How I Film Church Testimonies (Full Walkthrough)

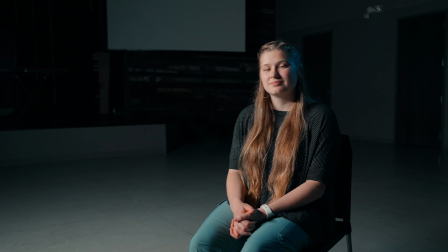16:36 Probably not a dark red or orange or something like that, but maybe like a light blue or something that'll kind of match her pants would be neat. So maybe something like that. That could be cool. We can also just go like orange, which is kind of similar to like our just regular like lower tungsten orange.
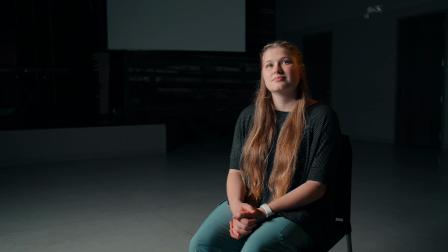16:52 It's not super bright. I would probably bring in like a little brighter light, but that'll work pretty well for now. So how about right now, let's go for like a lighter blue in like a lower intensity. All right, so that's not looking bad.
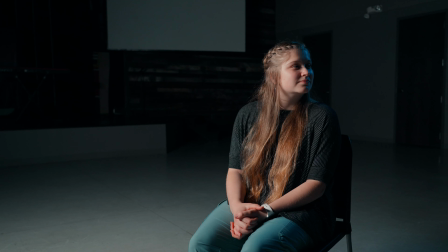17:04 I'm actually probably gonna go see some of the other colors that we have available just in the room, because I think that can sometimes add a cool look.
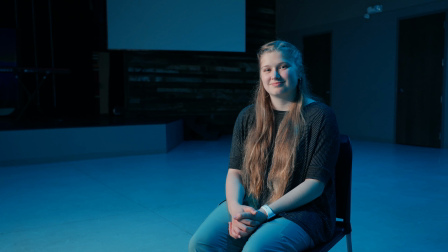17:12 Probably a little too blue, so I probably won't do that, but it is kind of matching the color that we are backlighting with. So just some more options. I would always like kind of look at what you have available in the room, but I'll just stick with our main lights off right now and just kind of our 2-light setup.
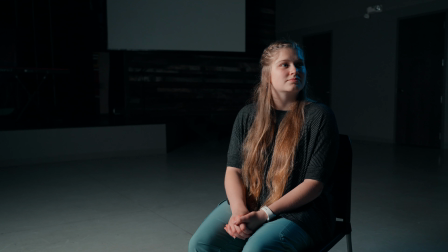17:28 So let's see if we can get this just a little bit brighter by moving it in a little bit.
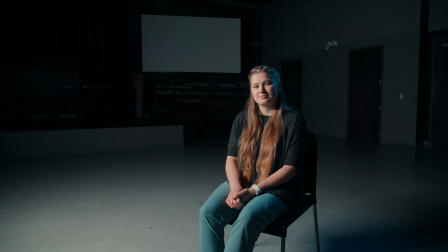17:33 It's kind of just off to the side. If I zoom out here for a second, kind of see where we are.
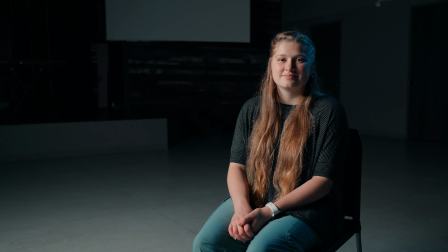17:43 I think that's cool. I kind of like the blue look. That's kind of neat. So that is something we could run with. We're going to keep kind of adding to this setup. But that's how I would kind of light a scene if we could just have 2 lights. One can be really small as a backlight, because we don't necessarily need a huge soft light, but the other one I would try and make soft, at least horizontally.
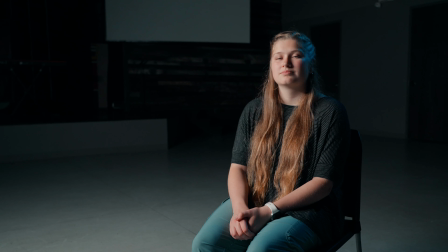18:01 So a light tube can work really well for that. Kind of moving along in our lighting progression. Now, I hope at least a lot of that is helpful. I didn't initially intend to kind of include all that extra information. That's not how we're actually going to shoot the testimony, but I hope at least that's kind of helpful to you.
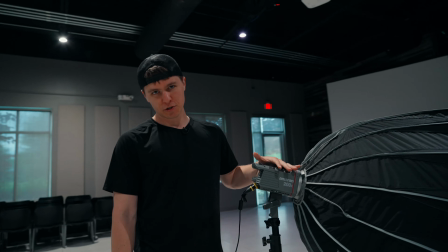18:16 So moving along, this is actually what we're going to shoot the testimony with, this light.
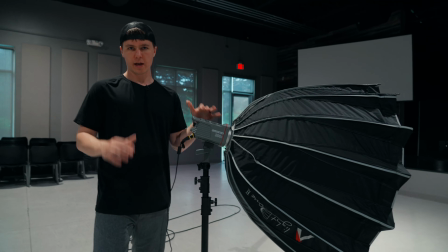18:20 This is my Amaran 200X, which is an amazing light.
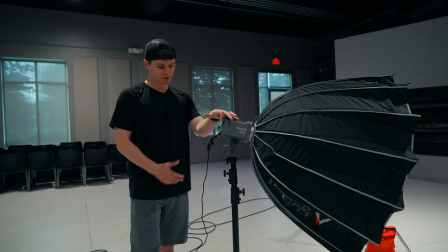18:23 I would say one of the best value lights out there, because it's really bright and it's also bicolor, so color temperature adjustable basically.
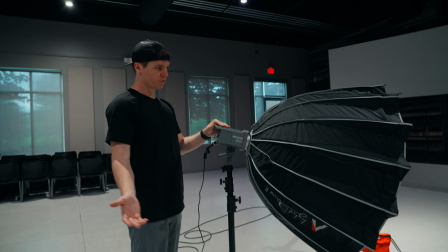18:31 And then I have a Light Dome 2 from Aperture, which is great. I think these are awesome.
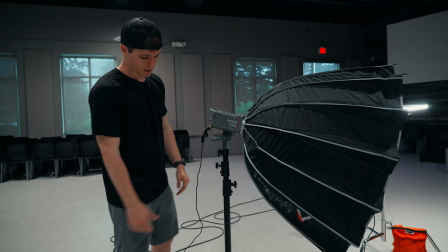18:37 They're easy to set up and also really big. So it's going to give us some nice soft light.
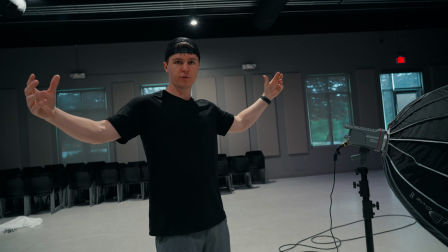18:41 It's not quite as long as our 4-foot Quasar light tube, but it is
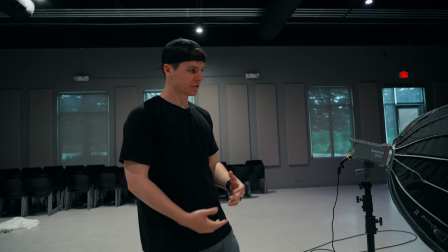18:47 bigger in all sorts of directions, so it's a little better in that regard.
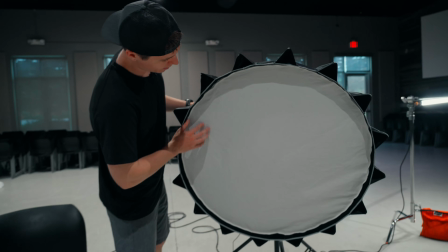18:51 Now obviously you can see it's just completely flat on the front, and I like to always use the more diffused fabric that comes with this.
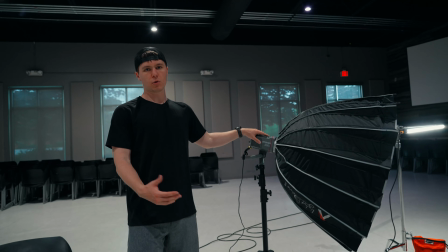19:00 There's like a thinner one, but our 200X has plenty of power, so I'm going to use the bigger diffusion that's going to be a little bit softer.
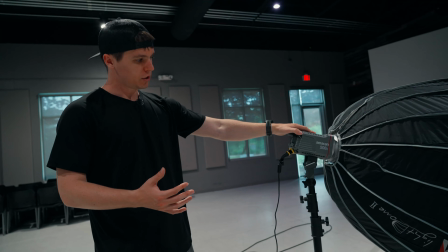19:08 So with this, I always like to kind of angle these down just a little bit. We can always change it, but you can see I'm starting off just a little bit down.
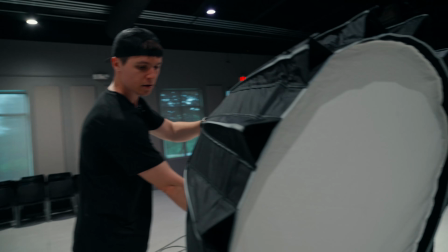19:15 So I'm going to put this really similar to where our light tube was. And obviously, pretty much the closer I can get it to my subject, the better.
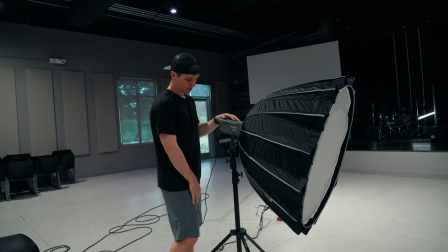19:23 Obviously, that's just not going to be in camera. That's kind of the goal, but I'm probably going to try and move it even closer.
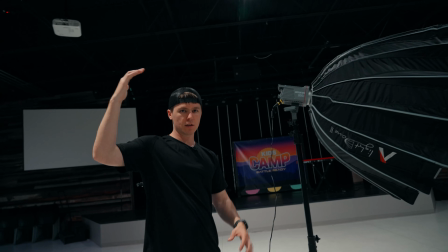19:29 If I go up enough, probably still tilt down a little bit, because I'd definitely rather be, like we talked about a minute ago, lighting kind of from the top than even straight on.
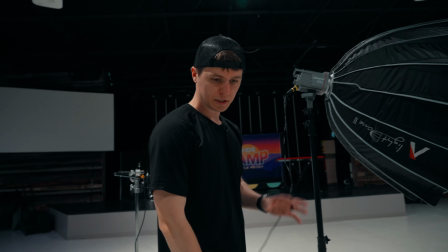19:37 It's just going to give us a nice, lot more pleasing shadows on our subject's face.
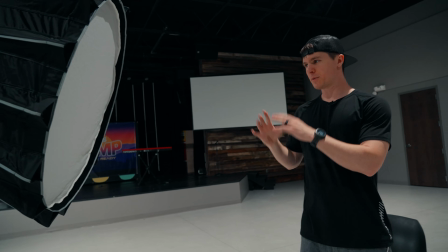19:42 So sometimes, honestly, it's easier for me to just sit down in the chair, because I'm going to be able to easily see where our light is pointing.
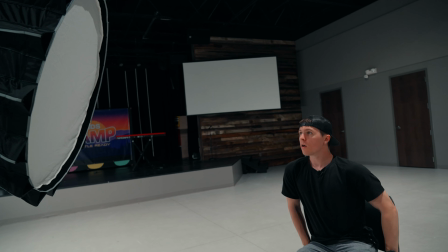19:49 So I can see kind of where we are right now. I know we definitely can probably come in more for sure.
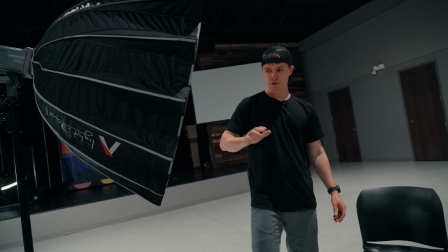19:55 So somewhere like there, that might not be a really bad position. Now, I definitely want to keep the similar setup that we had,
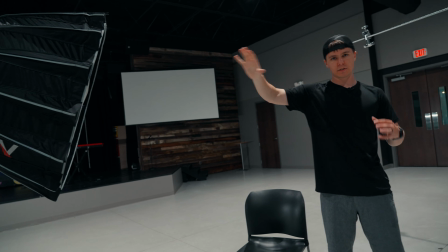20:03 which is really just like our main key light, which is going to be big and nice and diffused, as well as a
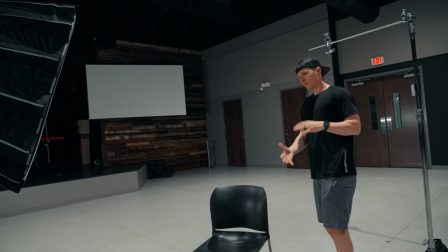20:09 backlight. And from what we've covered already, we have 3 lights essentially, and they're all for different various purposes.
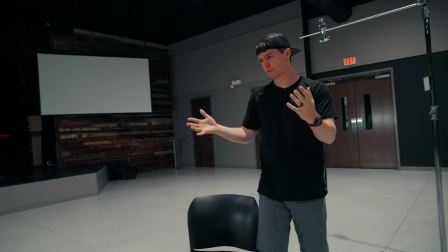20:15 This light dome is the best for a key light, obviously, because it's going to be the biggest.
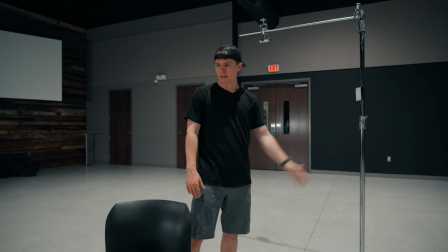20:20 We have our quasar tube as well as our little aperture MC. So I'm kind of going to play around and see what works best with this.
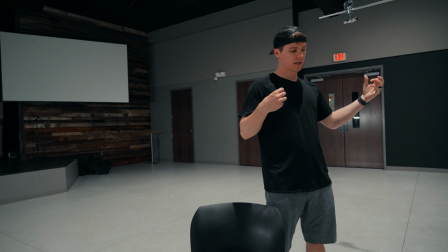20:27 I'd love for the light tube to be a nice backlight because it is kind of big, but my worry is that it's going to be a little too bright for a backlight,
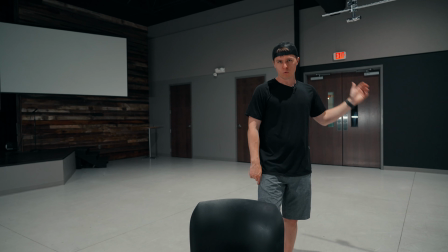20:34 and it's just going to completely like wash out our frame with light. So it's possible we'll use our MC as a backlight, but let's kind of see at least how our light dome looks on camera before we get into that. And we'll just kind of start building back on with our light dome instead of the tube light.
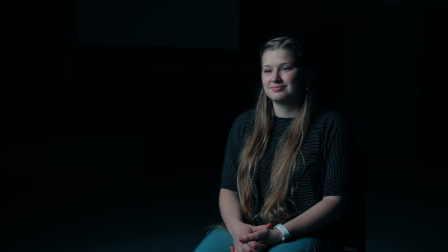20:52 Now just 8% and at 6,500 Kelvin, so I'm gonna turn that down to like 53 or 54. Just is softer all around, honestly, especially vertically because the tube is just so thin. So I'm gonna just kind of play with the position just a little bit.
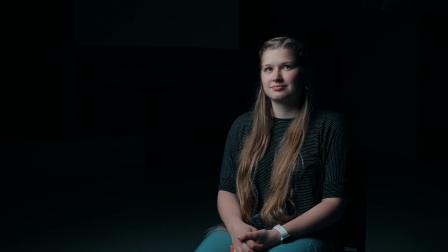21:08 The white balance on my camera is adjusted to the room right now, which is a little bluer, I would say. So I'm just kind of gonna adjust this one. Generally, in my experience, warmer light just looks better on people than colder light. All right, so right there, we're at like 4,500 Kelvin, and that's a good middle point just for where our
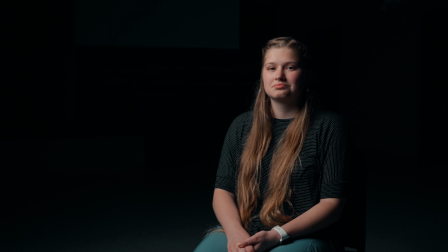21:29 camera white balance is at right now, and that's pretty decent. So that's pretty nice. I think I honestly may bring it back out just a little bit, which is just part of the process is just kind of moving lights around because it's really hard to, even if you know what you're gonna set up lighting wise,
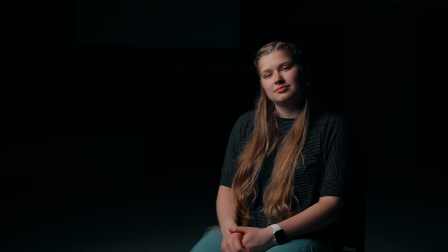21:43 you're always like kind of moving it around slightly to get exactly what you're wanting. Obviously, the closer that it is to her, the softer it's gonna be, which is our goal.
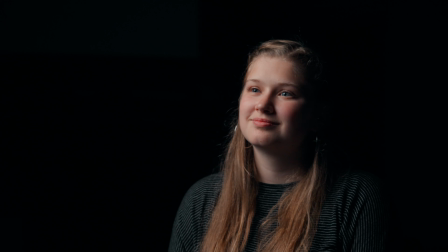21:52 So that's looking pretty good. I'm just gonna zoom in to see kind of what our like close-up shot is, which is looking really good.
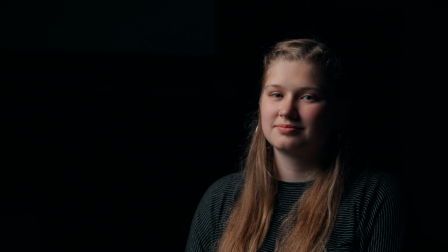21:59 So maybe I'll leave that there as we play with our backlight so I can kind of see how it's looking on the back of her.
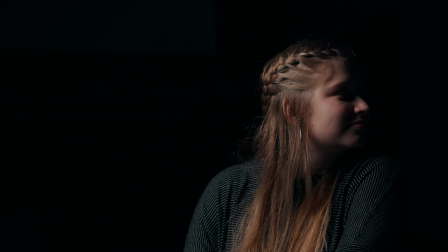22:04 Our light dome is super low brightness right now, so we can give it obviously a lot more,
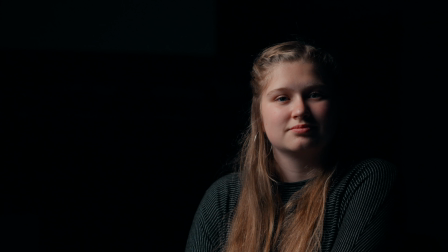22:09 but let's kind of see the balance that we're working with since these quasar tubes aren't dimmable,
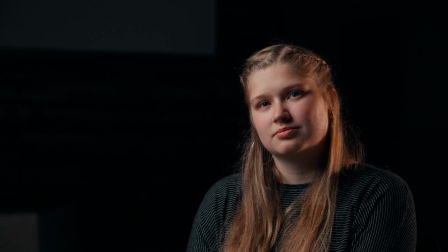22:15 which is kind of tough. So it's not quite as bright as I was initially thinking it's going to be.
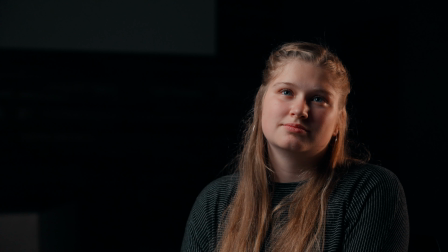22:19 Now, another super important thing to remember is that we're always kind of going to work away from the things that we can't control.
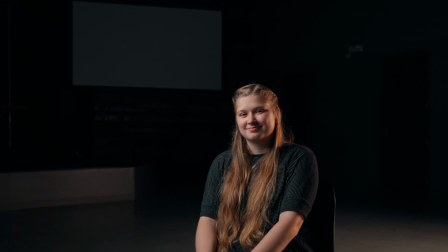22:26 So right now, like that quasar light tube is a pretty good distance in the back. If I zoom all the way out, kind of see where we are position wise.
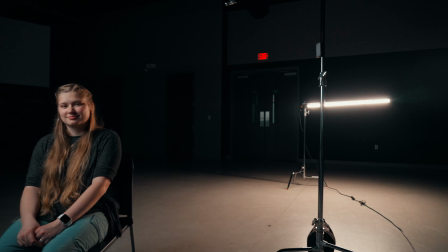22:34 We have our big key light right here, and then over there we have our tube light all the way in the back. So say we can't go any further,
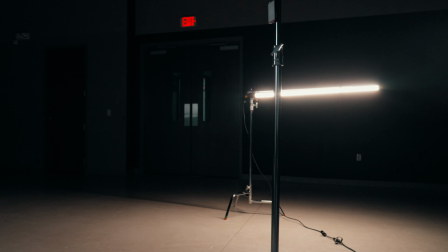22:42 what we can do to make that light appear brighter, quote unquote, is to actually raise the brightness of our light dome.
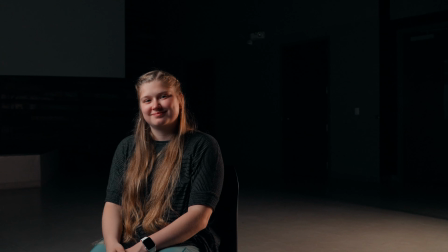22:50 So then we can lower our in-camera exposure, and that's gonna make everything kind of seem darker.
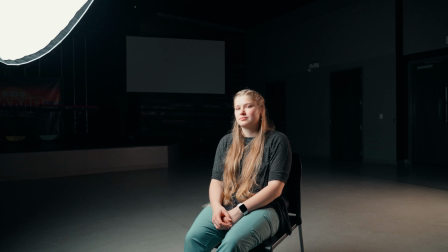22:55 So let's go up with our brightness on our light dome here.
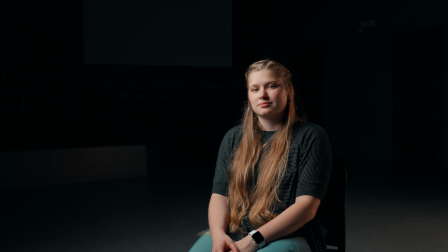23:02 Then we can go down on our exposure in camera. Zoom back in a little bit, and you can see with the
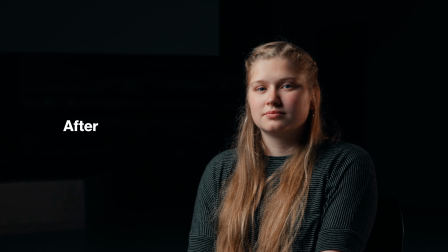23:09 before and after that our backlight is actually a whole lot dimmer.
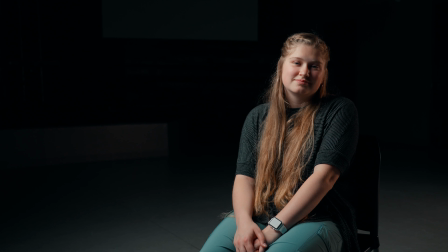23:15 So honestly, at this point, I'm thinking I may even bring this in just a little bit just because we got so much brightness back.
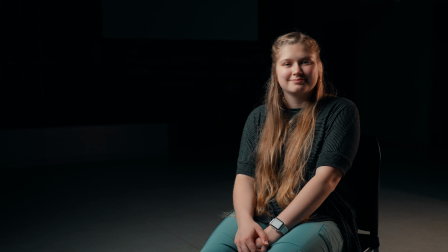23:22 So right now I'm probably like half the distance, and I'm actually gonna see if we can go a little warmer just because I think it's a cool look, and then I'm gonna probably double the height as well. Don't forget sandbags. Cool, I think that's great.
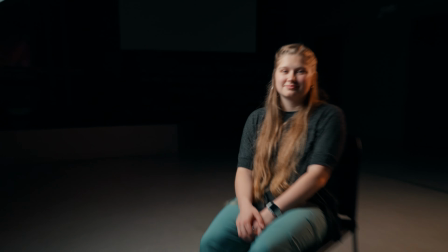23:38 Right away, I'm gonna try and move our light a little further just so you can kind of see where we're working with right now.
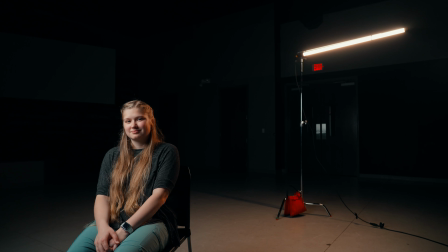23:44 I think I'm gonna try and move our light tube behind her a little bit more, so it's gonna get a little more of the top of her head and a little bit less on the side.
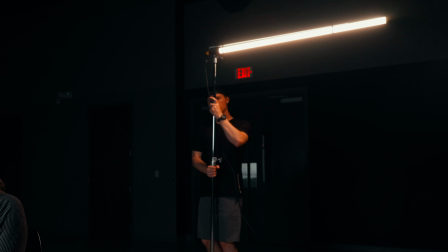23:54 Since we're a little higher, I think that'll work a little bit better. Maybe like there, let's see how that looks.
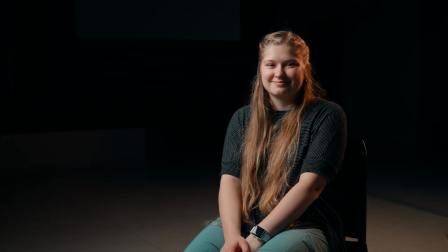23:59 I think that's nice. I think we will probably go with that. I think that'll be really cool. So we got kind of a nice warm light on the side of her face. So you can see kind of on the ground, we have a lot of spill happening.
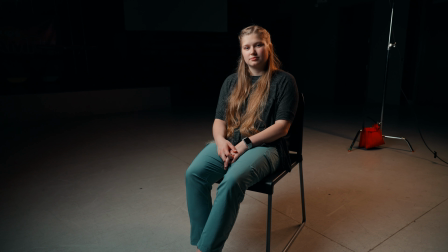24:11 So a lot from like our warm quasar light in the background, and then a lot from our main key light.
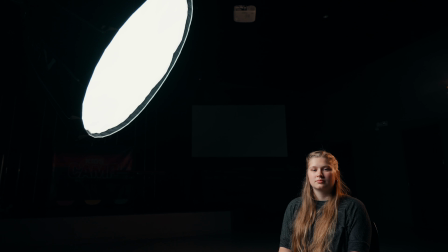24:16 And I can't solve that from the quasar unless I had another light, but I can from our key light.
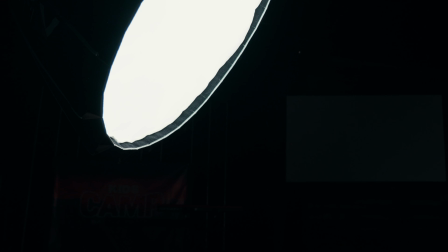24:22 And that's gonna be actually using a grid or an egg crate or whatever it is you wanna call it,
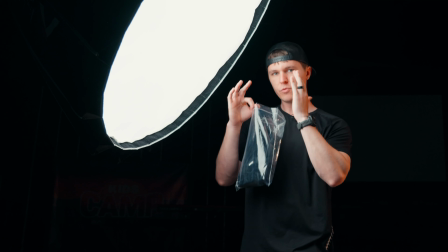24:27 that I'm gonna put up in front of here that's gonna basically just direct the light extremely focused forward,
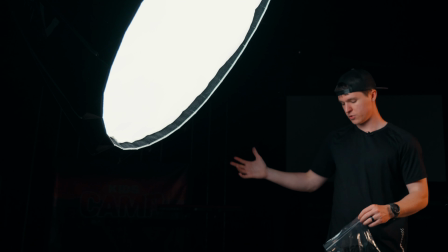24:33 and it's gonna help it to not spill all over the room. So essentially, if I'm standing like right here, I can still see the light.
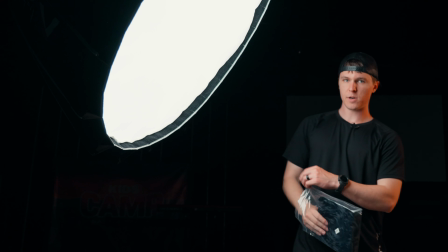24:40 So that light is still gonna hit me, but I'm gonna quickly throw this up and you'll kind of see the difference.
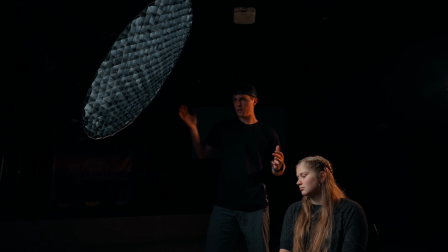24:46 All right, pretty quick and easy.